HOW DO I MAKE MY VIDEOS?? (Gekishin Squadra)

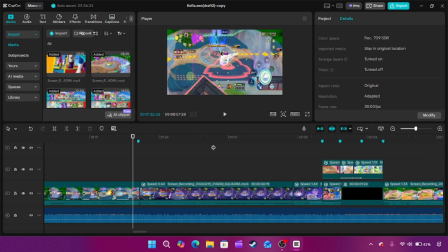16:27 I didn't have to change anything. I just had to add in the footage. So I thought leading up to the halfway song drop, I thought it'd be super sick.
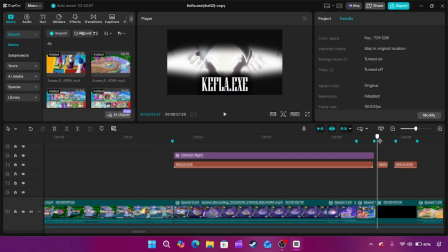16:38 That for the, you know, the big drop halfway through the song, that I should do the very first transformation of the video, right?
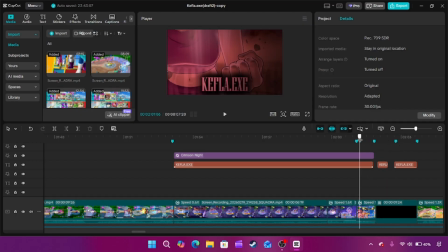16:46 Because I've never actually shown her transforming yet in the video, so I thought the first time showing it on the drop would be awesome. So something I love to do in all of these .exe videos is that during like a little break section of the video, I reference back to whatever the intro was visually and with the text.
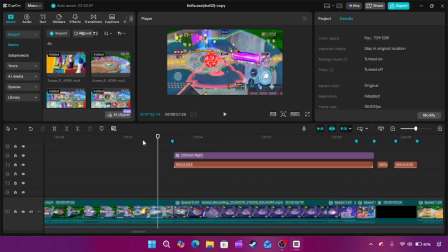17:06 So here, you know, get the final clip.
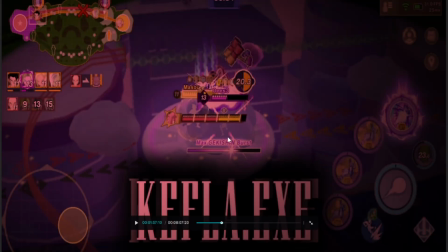17:13 Right, there's a build up, and I thought the perfect clip here would be a max Gekishin burst, and it really fits well. It really like builds it up, like building up, almost there, jump, boom.
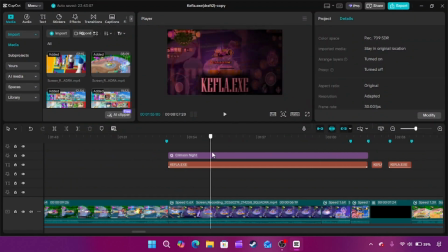17:31 Like, it's just so sick. I love that. I thought it'd be cool to kind of have the text be doing something.
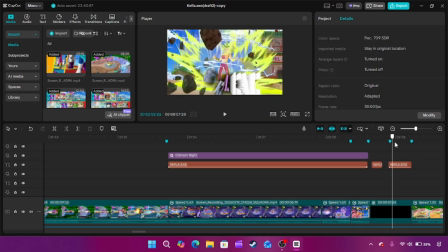17:37 The thing is, I needed the text at the bottom because I needed the text to kind of like break away once he transformed, and it wouldn't really look as good if it took up the whole screen. So I'm like, how do I put the text at the bottom and keep it interesting?
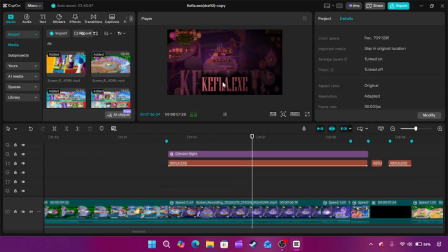17:50 And I found this little effect that was really nice. It's like bouncing with the beat.
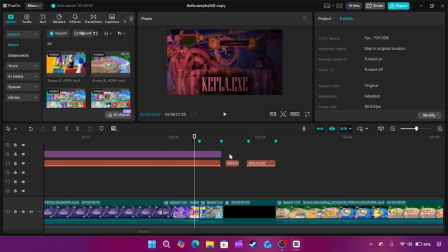17:56 Okay, I have to talk about this part because this is one of my favorite edits out of the whole thing, right?
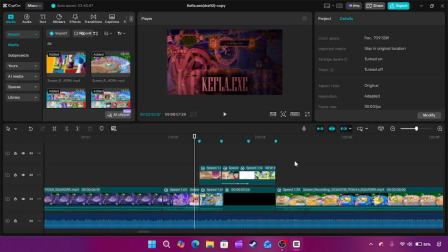18:02 This is the part that I literally went by frame, like I edited. So once the beat's about to drop, switches over to this, which is again from the trailer footage. So you know, she's transforming, and in a moment it goes black.
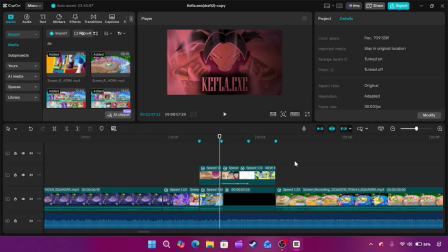18:20 It opens back up, but notice something. The filter is on right here.
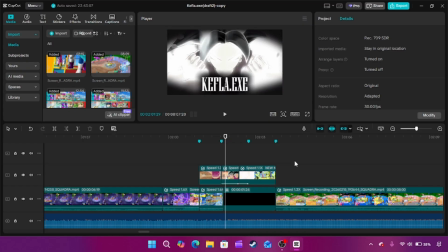18:25 It goes to black. The filter comes off, so the text becomes white again alongside the video itself, right? So it's almost like an eye opening.
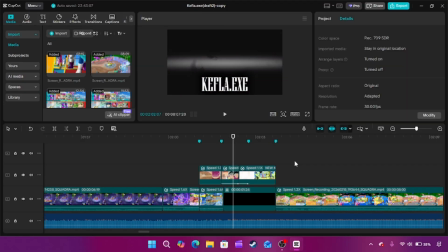18:35 Then, you know, once the eye fully opens, that white filter goes away.
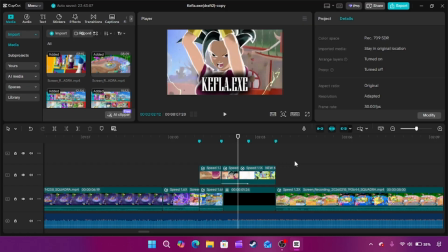18:43 Then I cut down a couple of frames here, a couple of the in-between, so it'd be a little bit more like sharp.
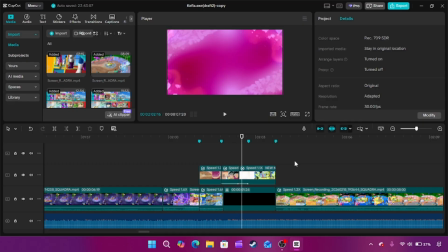18:49 So for this, you know, goes to black again. You see the hearts, obviously in reference to my channel name.
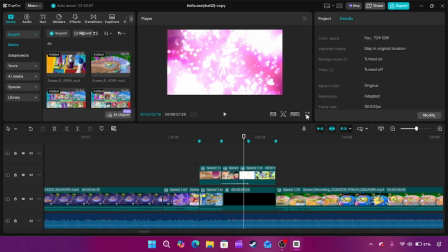18:56 Look at that! Look at this frame! Look how cool this is! This is so sick!
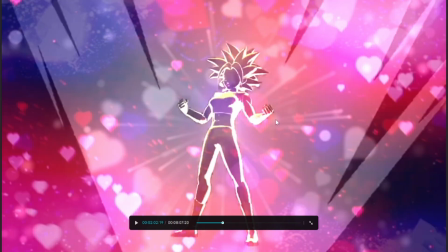19:03 Look at that! Okay, I'm gushing over it. It's so perfect. Like, yeah, this is just my channel.
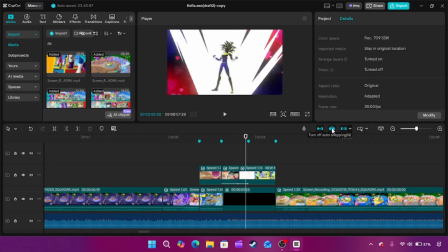19:09 So yeah, you know, you have this split second where it does that. The text comes back in.
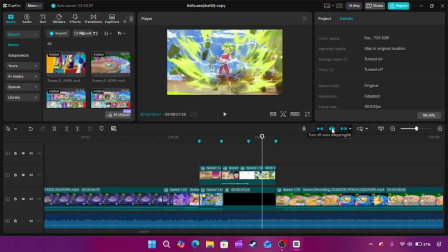19:15 Then once you see the transformation, the text like blows away, almost like she's like blowing away with her power. Something like that. This is one of my favorite edits in the whole video. I spent a lot of time getting the timing like just right.
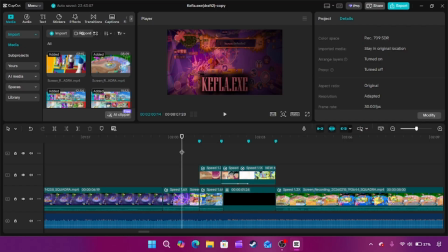19:27 Let me show you one more time with the added context now. With the build up.
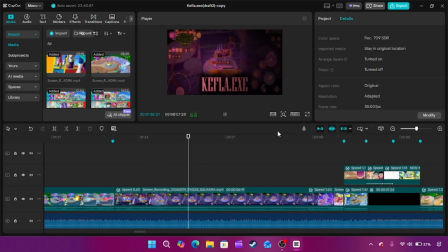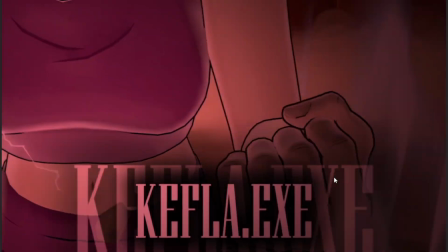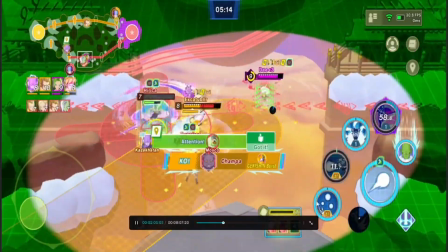19:42 God, it's just so sick. God, it's so sick.
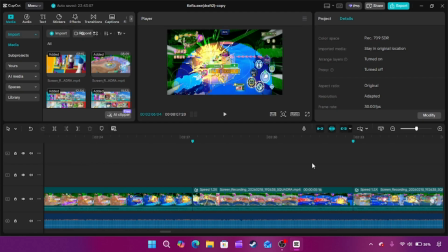19:48 All right, now time for obviously the highlight of the whole video, which is this little final confrontation.
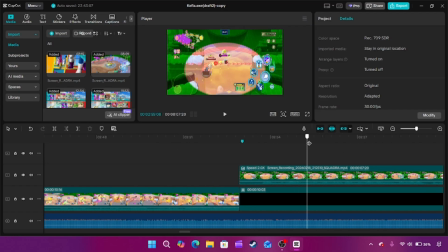19:57 So, it's pretty easy to tell if you're paying attention, but this part is staged.
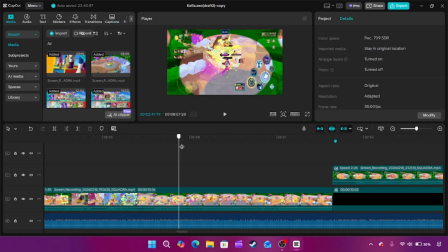20:02 For these .exe recordings, just to make them a little bit smoother, and so it's easier to kind of just clip farm.
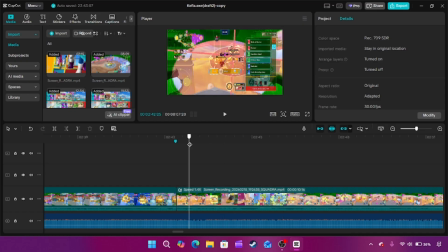20:08 I don't 4-stack, but I usually have a lane buddy to help me out with the video. For this video, I have my friend Midnight help me out. Gonna link in the description again. Thank you. Thank you so much to him. He was the one who helped me film all this.
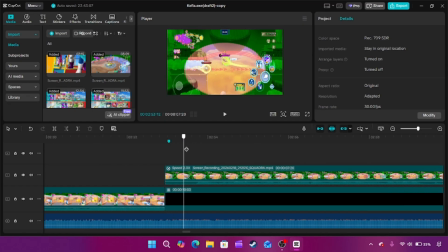20:19 Yeah, for this part, we got into a custom match lobby, and the whole idea was that we were just farming XP by ourselves.
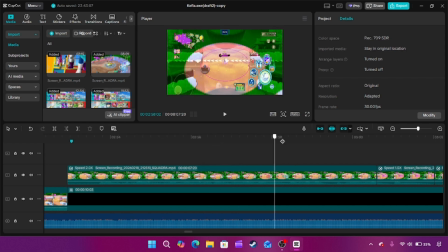20:28 And we were just gonna have a fight without using skills to kind of show that we're fighting, right?
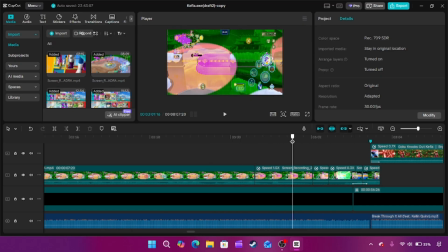20:36 Because I thought it'd be too jarring just to go straight into this, right? Like, show the context that we're fighting first, even if it is staged, right?
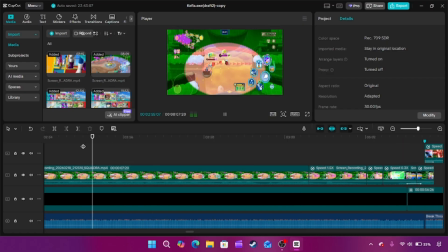20:43 So...
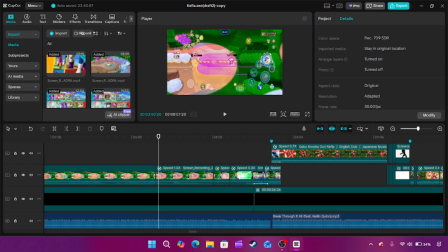20:50 oh, okay. This is this part of the video is just, it's actually insane.
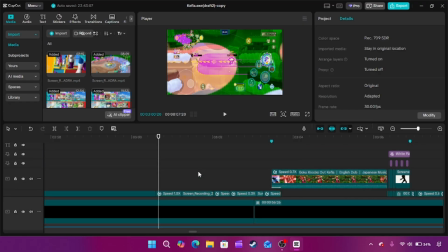20:54 I want to reiterate, this is not the version that's actually in the video. I just changed it because I want to get copyright striked. So I really wanted to show, I really wanted it to be like a perfect transition to the scene.
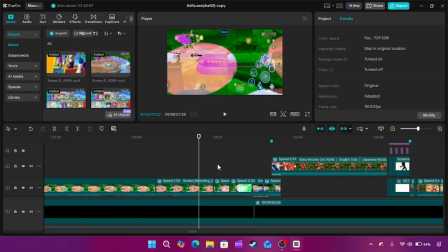21:07 So I do the ult. I wanted to recreate the Goku versus KEFLA, you know, final scene. I wanted to recreate it in Squadra, but like, how do you do it? Right? Because you have the ult, but like, what is the equivalent to the sliding Kamehameha? And I thought the closest thing would be an IT Kamehameha.
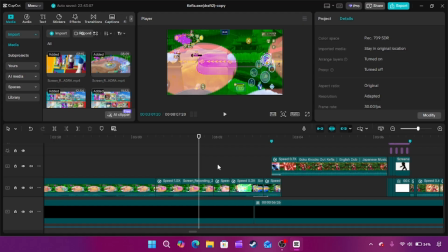21:25 So what I wanted it to be was KEFLA ulting, and then like the second that it ends, for Goku to do an IT Kamehameha. It didn't go exactly like that, but I think what happened was good and close enough, honestly.
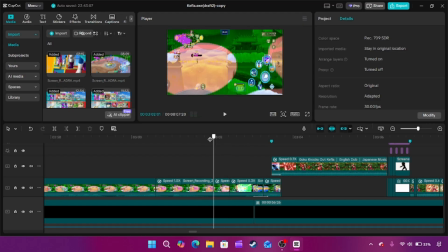21:40 Boom, does the ult. I slow it down just to like really let the saying like, okay, this is what's happening. Right?
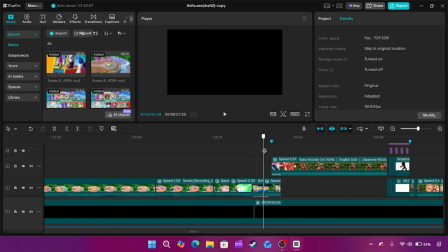21:47 You get to this exact frame, you know, like fade out, fade back in, and like, look how smooth this is.
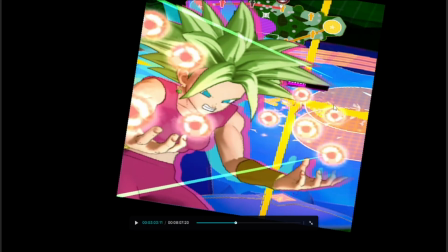21:56 It's hard to tell because it's so fast in the video, but...
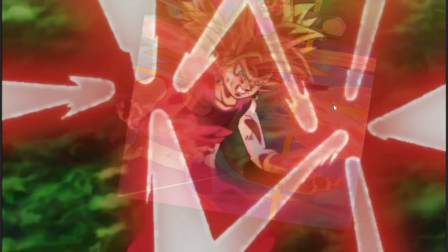22:02 oh, there you go. This was absurdly hard.
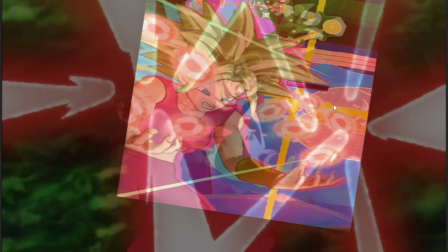22:07 Took me way too long, but this was as close as I could possibly get, with the insane amount of time I spent in this video, to getting that to perfectly transition.
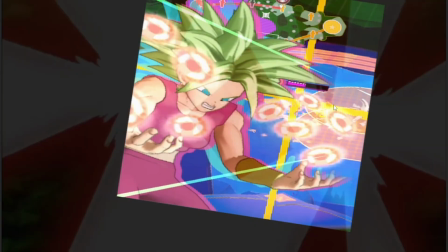22:17 It's obviously, it's not doable, but that's as close as I can get. I think it looks pretty sick in the video though.
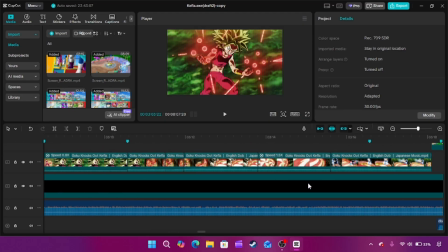22:23 Alright, time to talk about this scene. I completely reworked the timing of every single moment in this scene, its audio and all that junk.
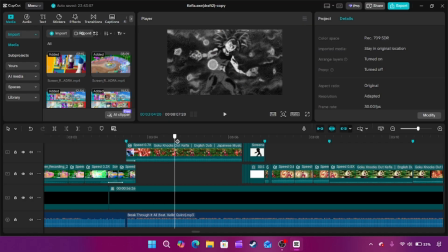22:32 In my mind, I had already choreographed this in my mind, like, way in advance.
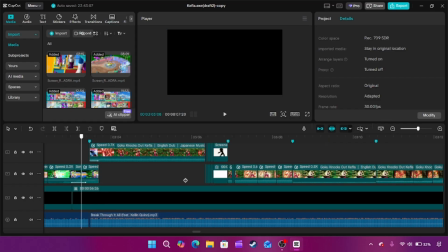22:39 I had everything planned out in advance of what I wanted to happen on every single beat of the song, right?
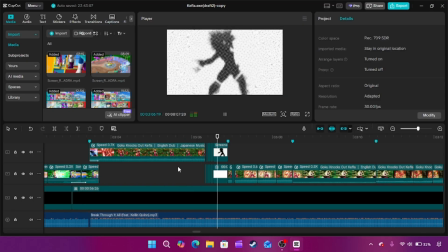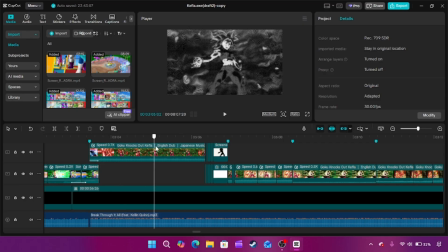22:53 I know that we will find our...
it's kind of hard to explain exactly how I did. Oh, fuck it. Sorry, I'm so bad at this. So, you know, you have the fade in, then I slowed it down a little bit.
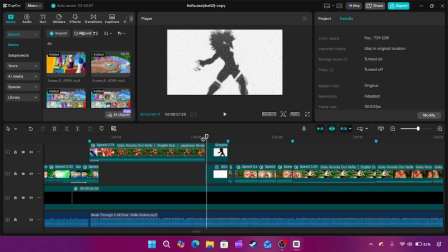23:15 And it's only in the scene for one frame before, but I thought, like, how sick would it be if I added my own impact frames? Right? I'm obviously, I am not capable enough to straight up create impact frames, but I can create the illusion of one, right?
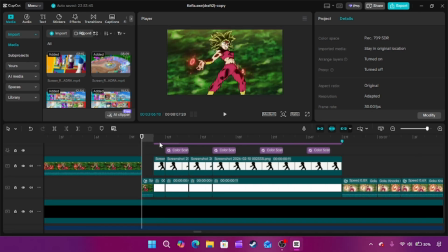23:31 This is a part that I literally had to go frame by frame. So what I did is that, here, let me try to find a good frame for it.
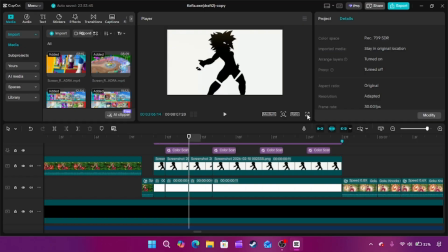23:37 So this is the impact frame, completely, like, unchanged. Like, this is just what it looks like. I took a screenshot of the impact frame. Because believe it or not, all of this is a screenshot. This is not like a clip from this scene.
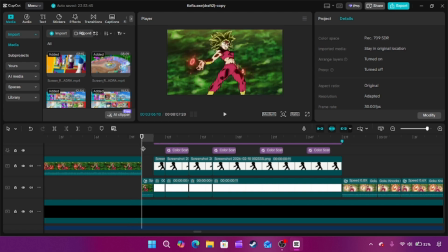23:57 Because it's literally one frame, it was impossible to, like, split it up with the others and have it, like, make any sense or look good. So I literally took a screenshot of the impact frame and I perfectly aligned it with the show.
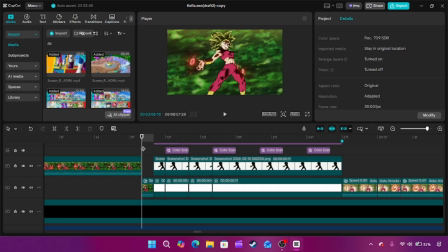24:12 And like I said, like, the screenshot did not align with the show originally. I spent a lot of time getting it perfectly.
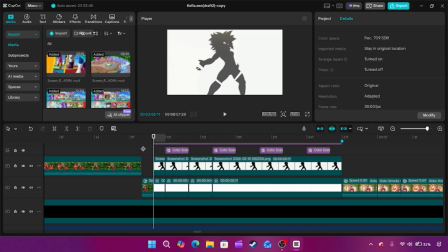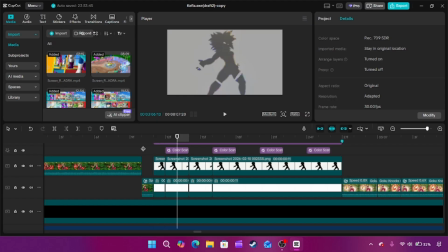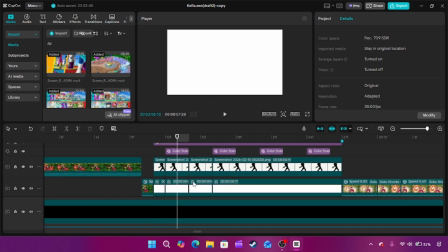24:31 So this point was simple, as I had to give the illusion that it was like flashing and going really fast.
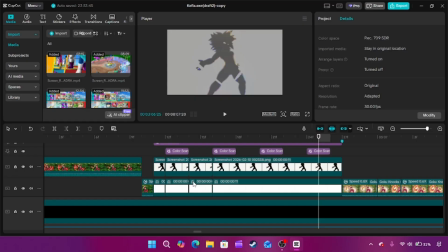24:36 So I just have to screenshot hold for a little bit, but what I do is that I have this white flash, right?